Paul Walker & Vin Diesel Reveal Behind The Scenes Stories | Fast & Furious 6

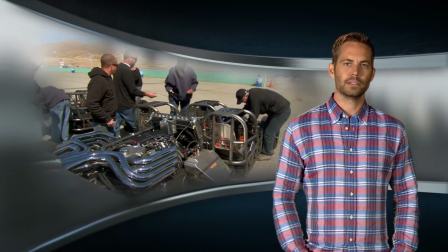496s
The thing I like about Dennis is he is the big cheese when it comes to all the cars that we bring into the movies.
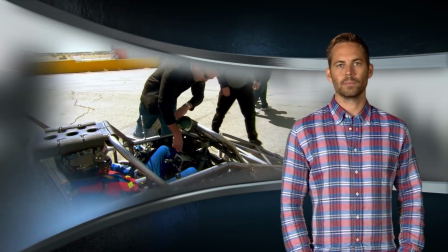502s
But he's also very hands-on because he's a fabricator.
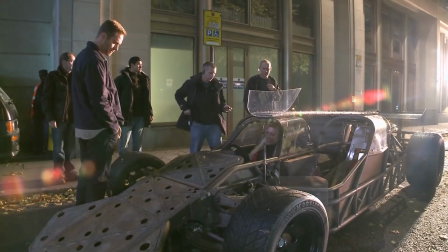506s
His background is off-road racing, so when I knew that Dennis was still on the job, I was like, all right, it's probably gonna be pretty cool.
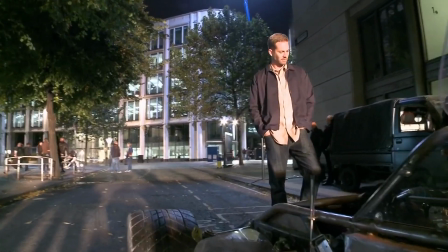514s
and obviously showing up being that I'm such a car guy I really want to understand and see what was going on the R&D and everything that went into this thing so when you wanted to steer front steering input in like you would with a normal car you just turn the steering wheel but when you wanted to activate the rear wheels to initiate the real radical maneuvers that this car did because I mean it
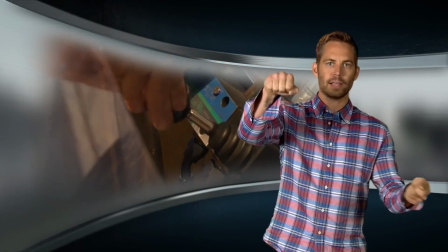536s
literally just can go from side to side from the four-wheel steering it's actually a separate toggle i mean you're always at your best as a driver if you got two
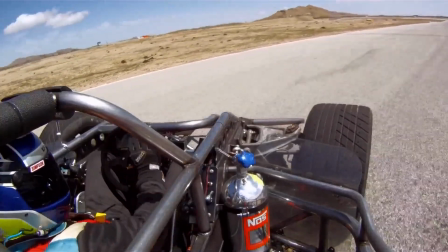545s
hands on the steering wheel so now imagine initiating a drift and then with your second hand literally trying to steer the rear wheels to
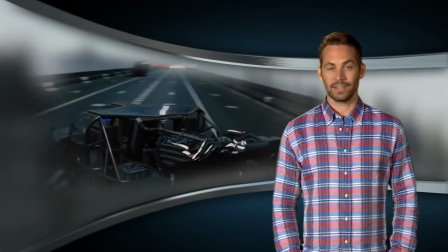553s
direct the car at a more exacting angle quite frankly i think it kicks ass the
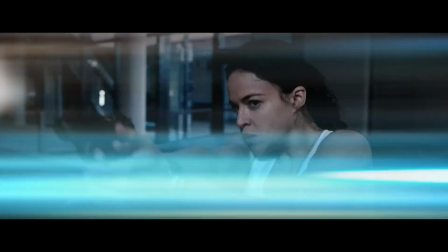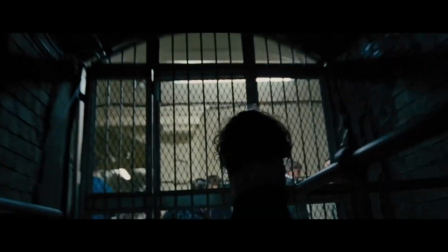567s
preparation for this fast and furious film is different than anything i've ever really tagged before, and I thought it was gonna be cars,
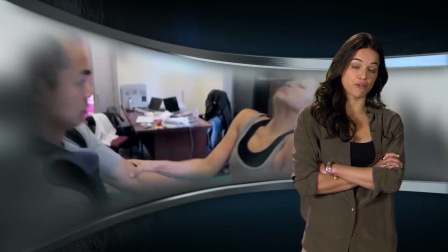575s
but instead the training that that I'm getting is for a massive fight sequence between Gina Carano,
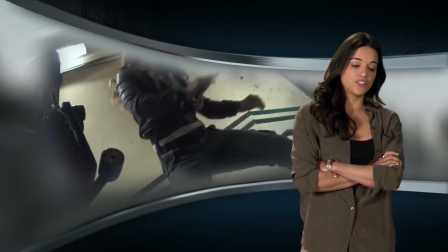583s
who's freaking amazing by the way. She's so cool. She's a professional MMA fighter for those who don't know.
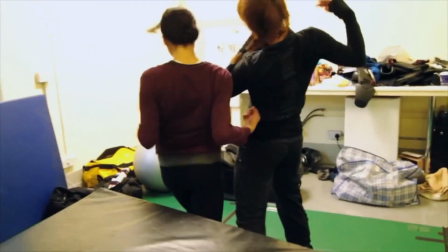590s
It was about a month and a half of strenuous workout sessions.
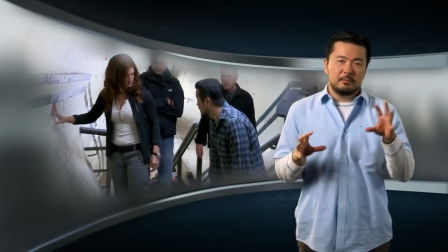596s
I feel like both Michelle and Gina knew the importance of this, and the The challenge I posed to them and also the crew is that let's not just make this a good fight.
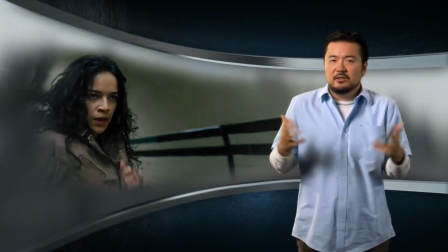604s
Let's make this the best fight in cinema history. Why not? You know, like we have the opportunity.
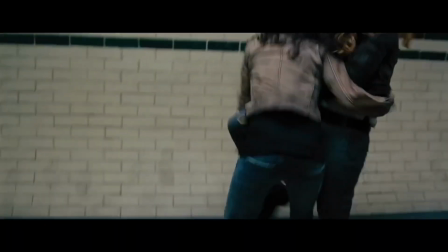610s
And so everyone took that to heart.
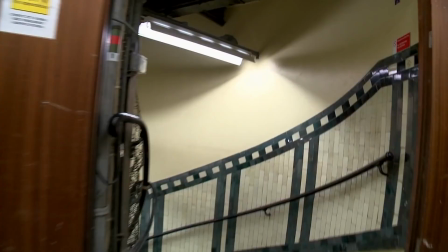612s
So on the day when we were on location, which happens to be basically five floors below the ground and there was no elevator, the crew had to carry everything down.
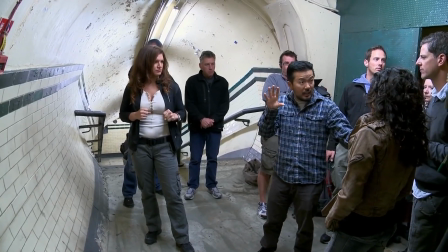620s
It wasn't a sound stage. I wanted it to be authentic. I wanted the actors to feel the location.
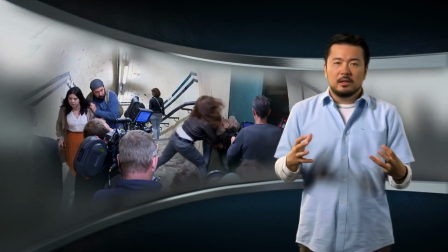626s
And so once they got there, they were so pumped up, you know, I remember we would start rolling around 7 a.m. And around 10 a.m. I had to pull the actors back and say, you got to just pace yourself a little bit because we still have a full day of work.
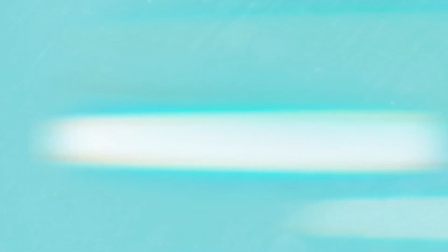640s
And I actually had to convince Gina Carano to try to be a little tougher on me because, you know,
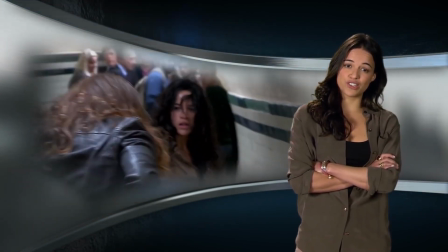646s
I think, you know, with all of her training, she was fearful that she might snap a bone by mistake or something.
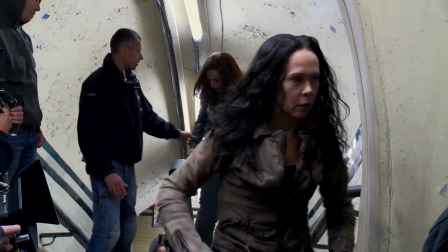651s
And the stunt doubles did, you know, amazing tumbles for the sequence.
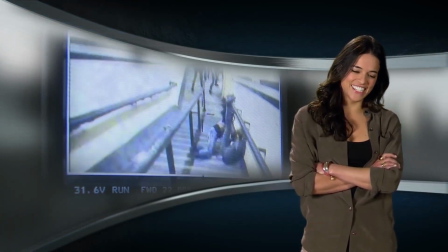656s
They took some hard hits. And me and Gina took some hard hits, just getting it done and trying to make the best show for you.
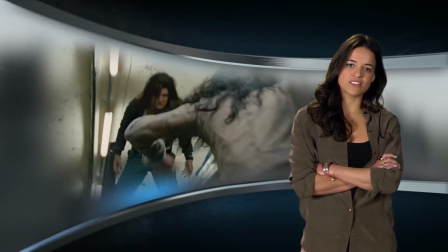665s
So I hope you guys enjoy.
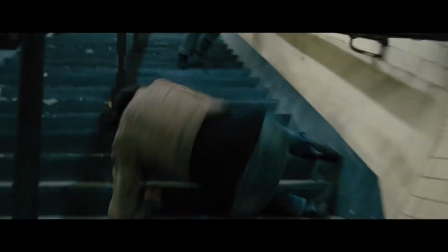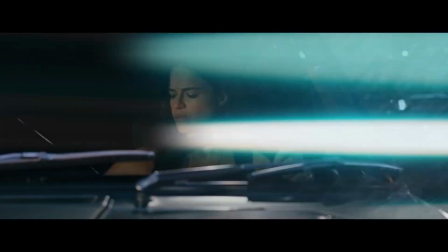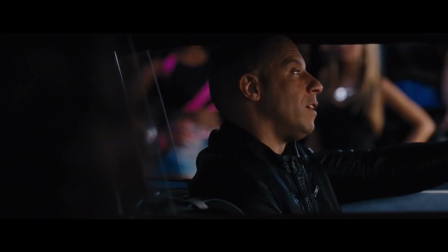678s
The idea of the Dom Letty race, it was to put Letty in a situation where she feels something familiar, but yet she can't remember anything.
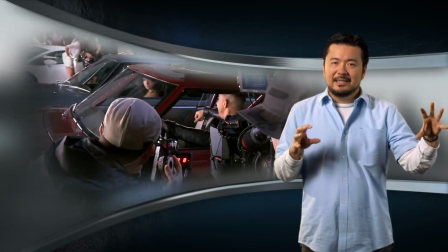686s
And at the same time, for Dom, It's about this dance that he does that ultimately proves
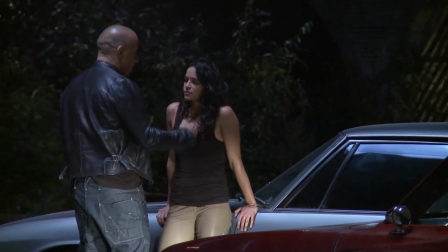692s
enough for Letty to let her open herself up and to be able to let him in a little bit.
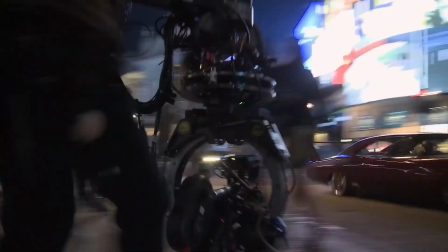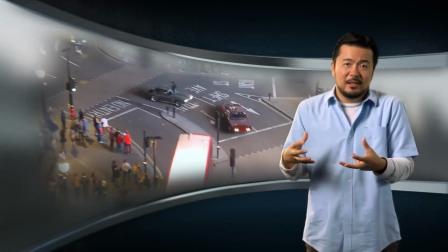703s
It's such an important sequence. I'm proud because we were able to shoot all that in two days.
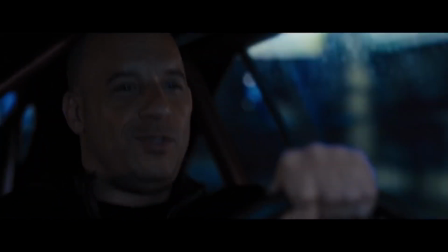710s Just like old times.
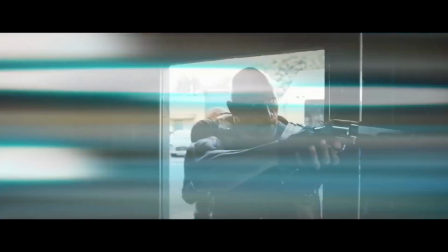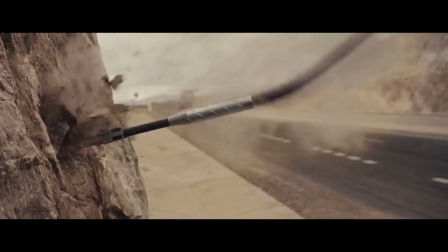718s
It's gotten to the point now where, what haven't we done? But Justin thought, hey, you know, let's really up it.
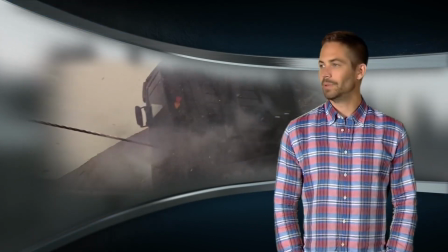724s
And then going international, we opened the doors to the big boys. Well, the big boys come with bigger and badder toys than we've ever played with before.
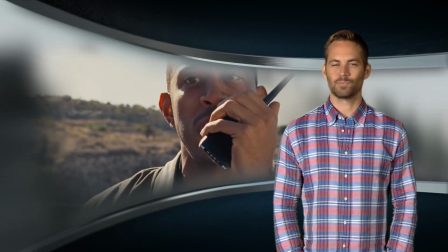732s
And so Justin thought, let's bring a damn tank.